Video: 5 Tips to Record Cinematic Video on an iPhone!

Smartphone technology has been growing faster than most people could have ever imagined, especially in terms of smartphone cameras. We can already see consumer camera sales going down with the rise of the smartphone era, with many people realizing that smartphone cameras are now good enough to get the job done.
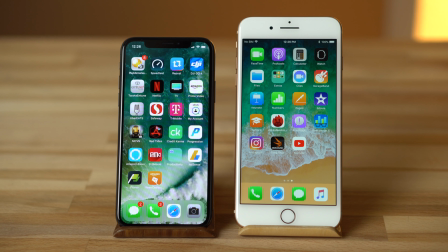0:14 With the iPhone 8 and 10, we are now seeing some camera features that are only available on a small amount of high-end cameras,
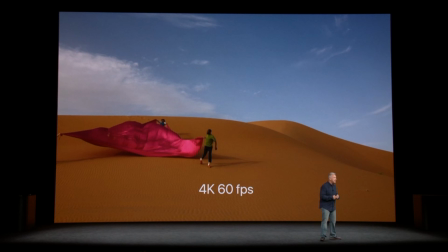0:20 namely 4K 60p video recording, but they don't come cheap.
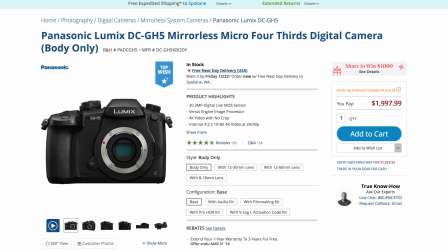0:24 You'll be paying at least $2000 for a high-end camera that can shoot 4K 60p and at least $5,500 for the cheapest Canon camera with that feature. iPhones and other smartphones are undoubtedly the mainstream camera of the future, so here's 5 tips on how to shoot better video on your iPhone.
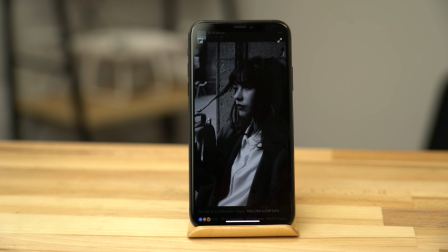0:39 The first tip is really simple. Stop shooting video vertically. There are now some apps that are properly utilizing vertical video, but even if the app you're currently using does,
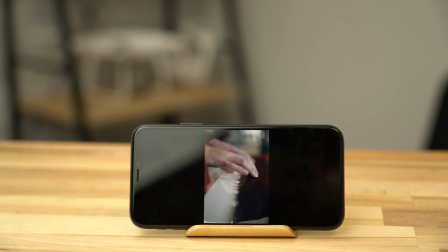0:47 remember that not all apps do, and in that case there will be a black frame covering most of the video. The best part about shooting horizontally is that pretty much all apps support full screen video and landscape mode, and you won't have any issues showing your videos off on a TV or a computer screen. So always remember to flip your phone sideways before you start recording. Next up is choosing your settings wisely. It's remarkable that the latest iPhone 8 and 10 can shoot 4K at 60 frames per second.
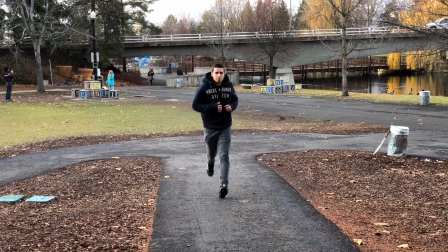1:11 It gives incredibly smooth motion and can be slowed down for an awesome slow-mo effect, while keeping the ultra-sharp 4K resolution. The issue is that shooting in 60p requires a higher shutter speed to keep motion looking smooth, but that in turn requires more light. In low-light situations, the shutter speed could be lowered, the quality can get worse, or the video will just be too dark compared to shooting at 30 frames per second. So if you're not planning on slowing down the video and you find yourself in a low-light situation, just switch to 4K 30. It'll save storage space as well. Third, be strategic with your lens choices. The iPhone X is the first iPhone with optical image stabilization on both of its lenses. This means that we no longer get really shaky footage while using the telephoto lens. On previous dual lens iPhones, it may be worth to shoot with the wide lens and use digital zoom instead.
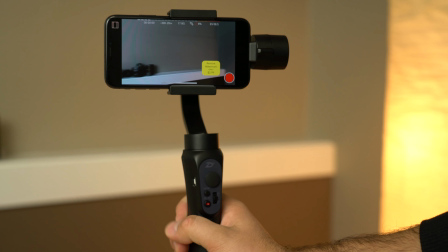1:56 Although the image quality goes down, at least you don't have a bunch of camera shake in your footage. Now, if you've got something like a smartphone gimbal that could stabilize the footage, the telephoto lens will look a lot smoother. It also gives a different look compared to the wide lens. It has less distortion, which is known for making people on the edge of the frame look wider.
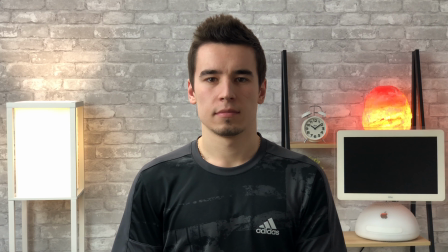2:12 The longer lens also increases the amount of background compression, providing a more pleasing image when recording people or objects. effects. On the other hand, if you want to show off a background or are shooting in low light conditions, go with the wide lens. Another way to shoot better video is to use a stabilizer.
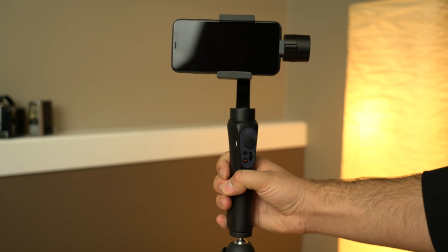2:26 Now you can use a tripod or monopod for static footage, but our favorite option is a gimbal since you're free to move around while recording.
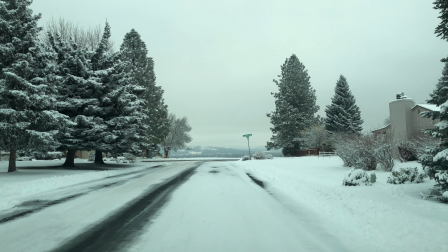2:33 This is the best option for vlogging and recording things like skateboarding videos for example.
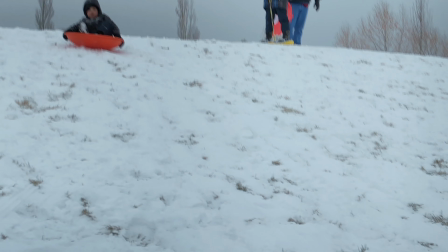2:37 These used to cost tens of thousands of dollars when they were introduced for high-end cameras, but now we have great phone gimbal options like the Zhiyun Smooth Q for only about $100.
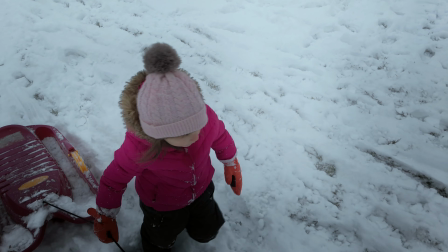2:45 With a bit of practice, you could get some smooth shots with cinematic motion.
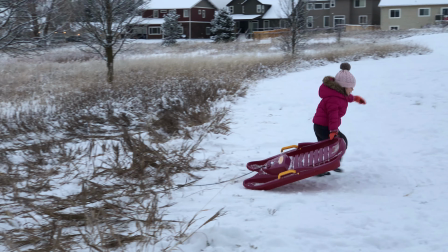2:49 You could choose to shoot in 24 frames per second for that cinematic style, or shoot in 4K60 and slow it down for some pretty awesome shots.
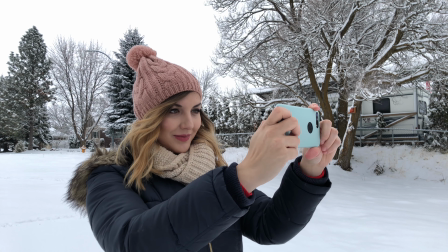2:57 The Smooth Q can even control and charge your phone while you're using it. The fifth and final tip is to use a third party app.
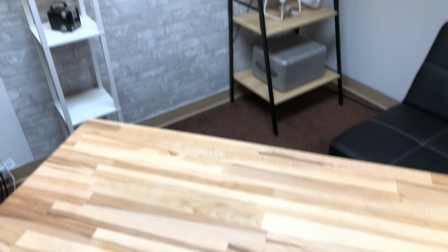3:03 While Apple's app does a great job for regular shooting, the settings constantly change, especially if you're using a gimbal.
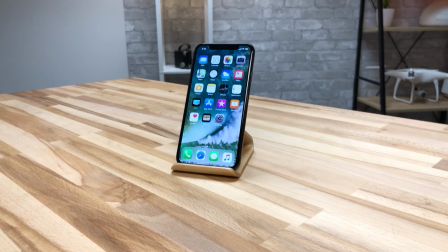3:09 The white balance and exposure can constantly change while moving around, which can easily ruin some shots.
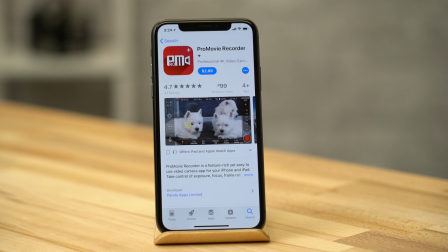3:14 With a third party app, you can set those settings manually. One of our favorites is ProMovie, which offers a ton of controls for only $2.99.
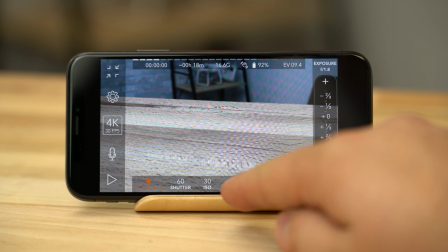3:21 To manually set the white balance so your colors don't shift while recording, tap the white balance button near the bottom of the UI, then choose the option that fits your lighting conditions.
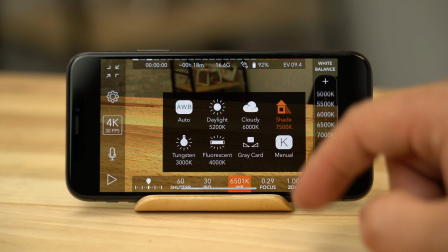3:29 If you don't know which one to use, try each one and then choose the one that correctly represents white the best.
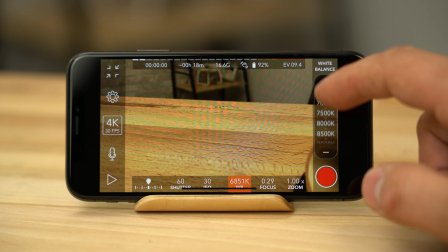3:34 You can also fine tune the white balance by using the slider on the right side of the UI, just make sure True Tone is off before doing so.
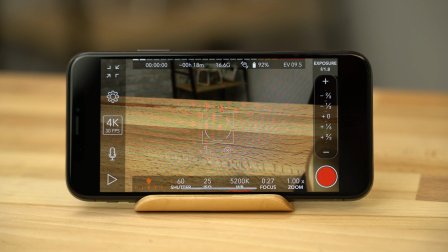3:40 If you want to lock the exposure, just tap on an object and then hit the lock button.
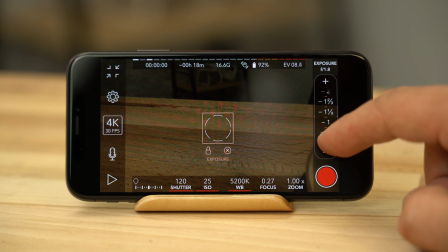3:44 If the image looks too bright or dark, you can use the slider to fine tune it, which will adjust both the shutter speed and ISO.
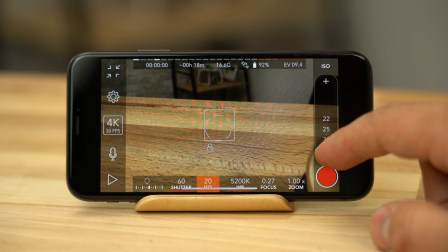3:50 You can also adjust them independently by tapping on each option. When in brightly lit conditions, set the ISO to the lowest setting and adjust the exposure by using the shutter speed.
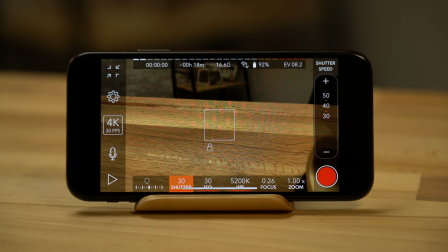3:58 This will reduce noise in your footage. In low light, set the shutter speed no lower than the frames per second you're shooting in and adjust your exposure by using the ISO setting.